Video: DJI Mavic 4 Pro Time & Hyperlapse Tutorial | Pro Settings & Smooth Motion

In free mode, you set the picture duration and fly the drone yourself. In my opinion, free should just say time-lapse, as it's the only mode you can create a time-lapse with, and it's nearly impossible to make a hyperlapse that looks good while controlling the drone yourself. I never use it for professional hyperlapses, so I won't cover it here.
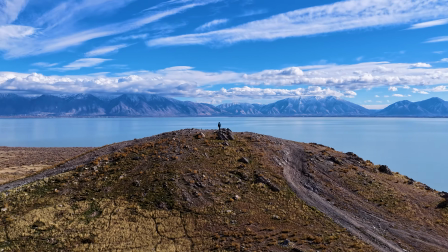4:24 A circle hyperlapse is created when the drone automatically flies in a smooth circle around a subject or point you choose.
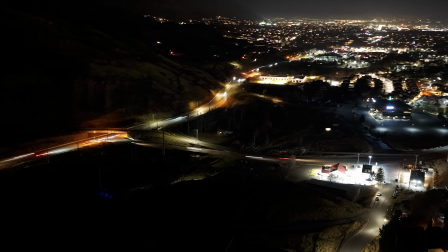4:30 You control the photo interval, the total duration of the hyperlapse, the drone's flight speed, and whether it rotates clockwise or counterclockwise.
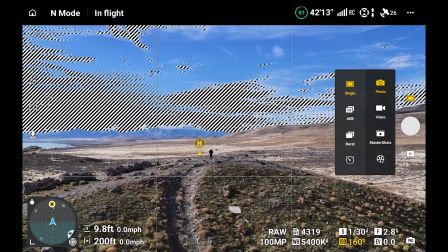4:38 To create a circle hyperlapse, first select photo mode, then hyperlapse, then circle.
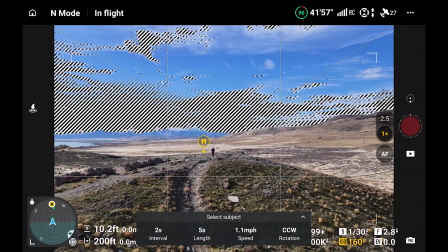4:46 Next, select an interval of 1 or 2 seconds. If your drone does 1 second, select that. If not, select 2. Next, select the length of the hyperlapse.
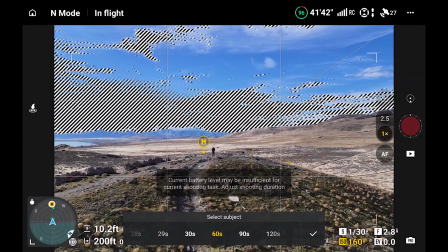4:59 Circle hyperlapses are difficult to time as the drone may not complete the circle if it's too far away from the central object and not traveling fast enough, the time lapse is not long enough, your picture interval is too long, and you don't have enough battery life.
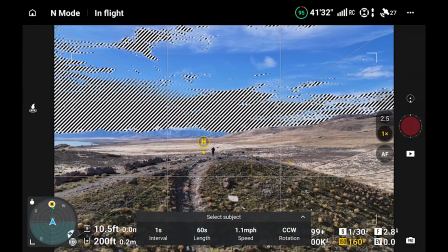5:12 You need to set the hyperlapse time higher just to make sure the drone will go all the way around the object you select if that's what you want. If you are running out of battery life, you can always stop the hyperlapse before the circle is complete by pressing the red shutter button. For cinematic video playback, keep the drone speed as low as possible, around 1.1 miles per hour or less.
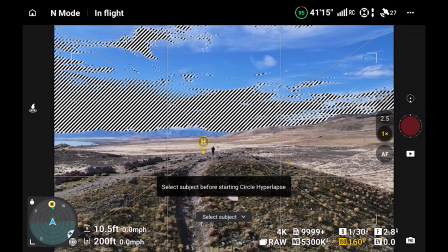5:32 And finally, draw a box on the screen of the area you want to be in the center of the circle.
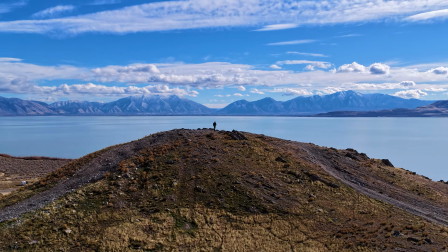5:36 Then press the red record button. Here's the video we just created from the settings we put in the drone.
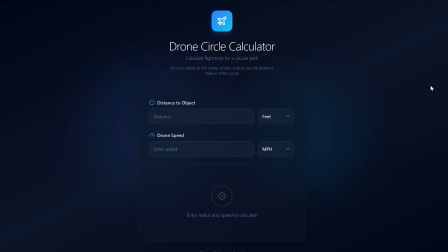5:44 I created an app that calculates how long it will take to fly your drone around a selected central object. To use it, first fly your drone to the object and note the distance shown on your controller. Enter the value into the distance to object field, then enter the speed you plan to fly.
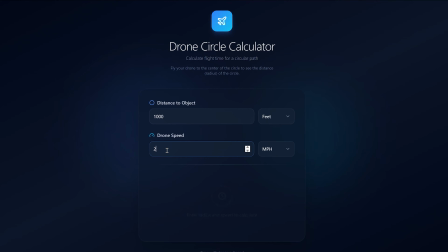5:59 The app will instantly tell you how long it will take to complete either a full circle or a half circle orbit around the object. I'll include a link to the app in the description below.
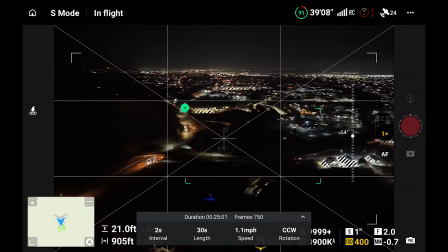6:10 Okay, some tips for getting great circle hyperlapses. First, set a larger area for the center of the circle to get a smoother video.
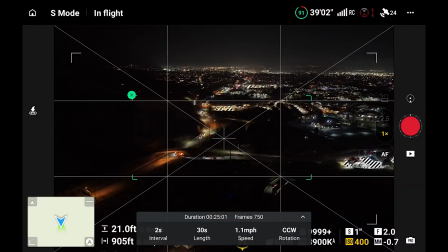6:17 Just know that you probably won't have enough battery life to make a complete circle.
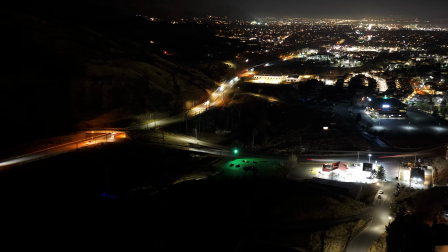6:20 Compared to the last circle hyperlapse of me on the hill, I drew a much larger area for the center of the circle this time,
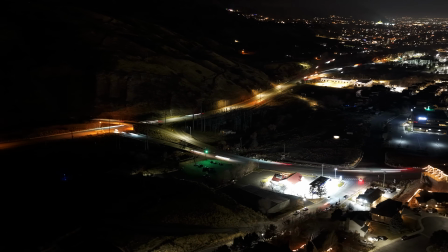6:26 and the video was a lot smoother, but I was not able to fly a complete circle at the speed I set of 1.1 miles per hour,
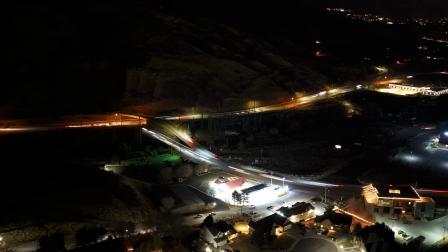6:32 which was my plan because I would have run into a mountain as collision avoidance does not work in the dark.
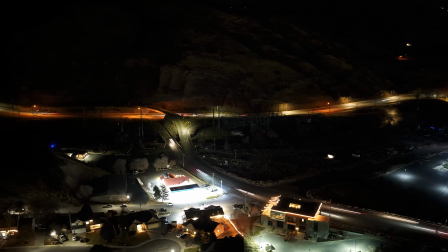6:37 Also, for circle hyperlapses, having moving cars in the scene adds a lot to the motion of the video.
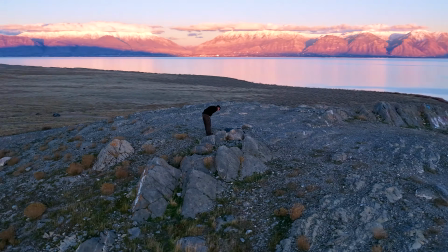6:42 If you fly too close, too fast, or set the picture interval too long, the effect is dizzying and stutters.
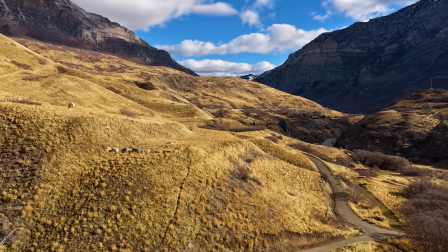6:48 Fly too low and the ground will bounce around. A course lock hyperlapse is when the drone flies in a straight line, maintaining the height and direction you set.
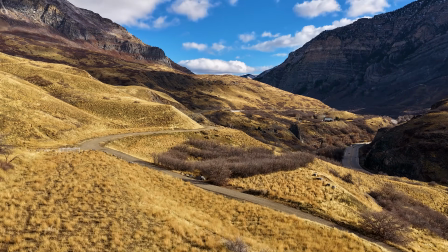6:57 You choose the flight speed, photo interval, and total duration of the hyperlapse. You can also set a point of interest by selecting it on the screen,
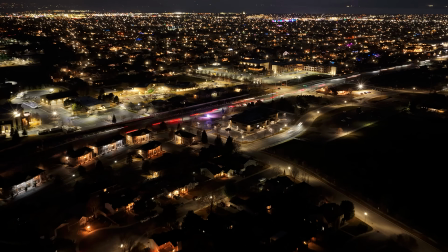7:05 allowing the gimbal to stay focused on it as the drone flies past, or you can leave the gimbal facing straight ahead in the direction of travel.
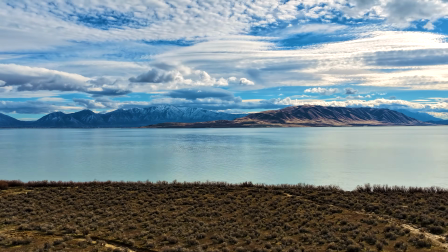7:12 The distance the drone will travel will depend on your time-lapse time settings as well as the picture interval you set.
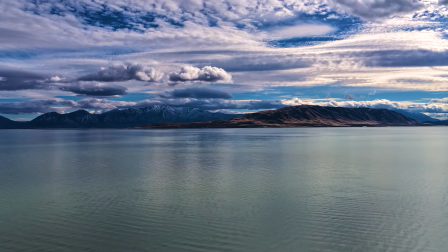7:18 So the longer the interval, the further the drone will fly to get the required time.
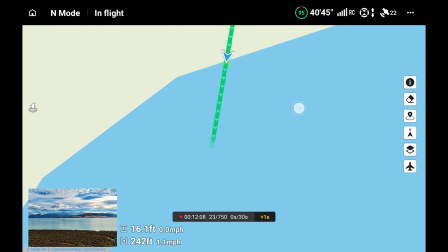7:23 To see how far and where the drone will travel, tap on the map in the bottom left-hand corner of your screen.
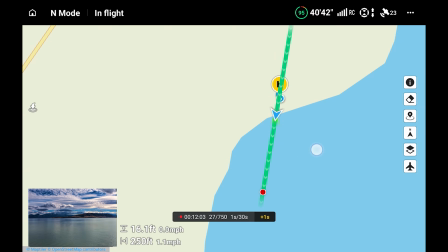7:29 The red dot shows where the drone will stop.
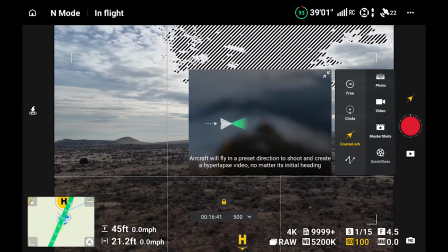7:32 To create a course lock hyperlapse, go to photo mode, then hyperlapse, then course lock.
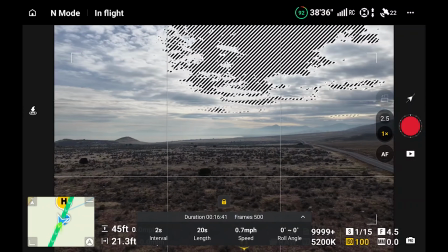7:39 Next, set your picture interval to 2 seconds. Next, set the duration you want your hyperlapse to be. Next, set your speed below 1 mile per hour for smooth video playback.
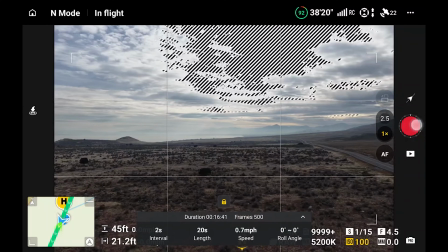7:51 Finally, tap the lock icon to lock in your course and press the record button. Here's the course lock hyperlapse with the settings we just entered.
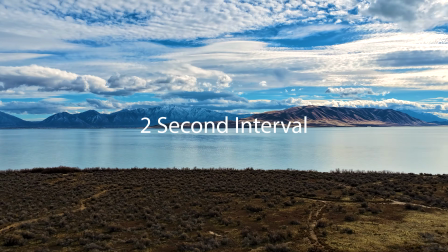8:03 This course lock video was set to a 2-second interval.
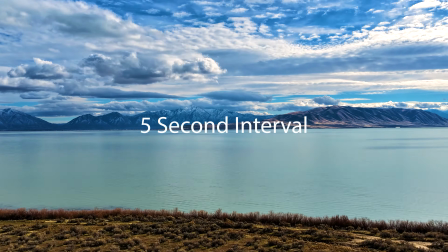8:08 This course lock video was set to a 5-second interval, showing much faster motion.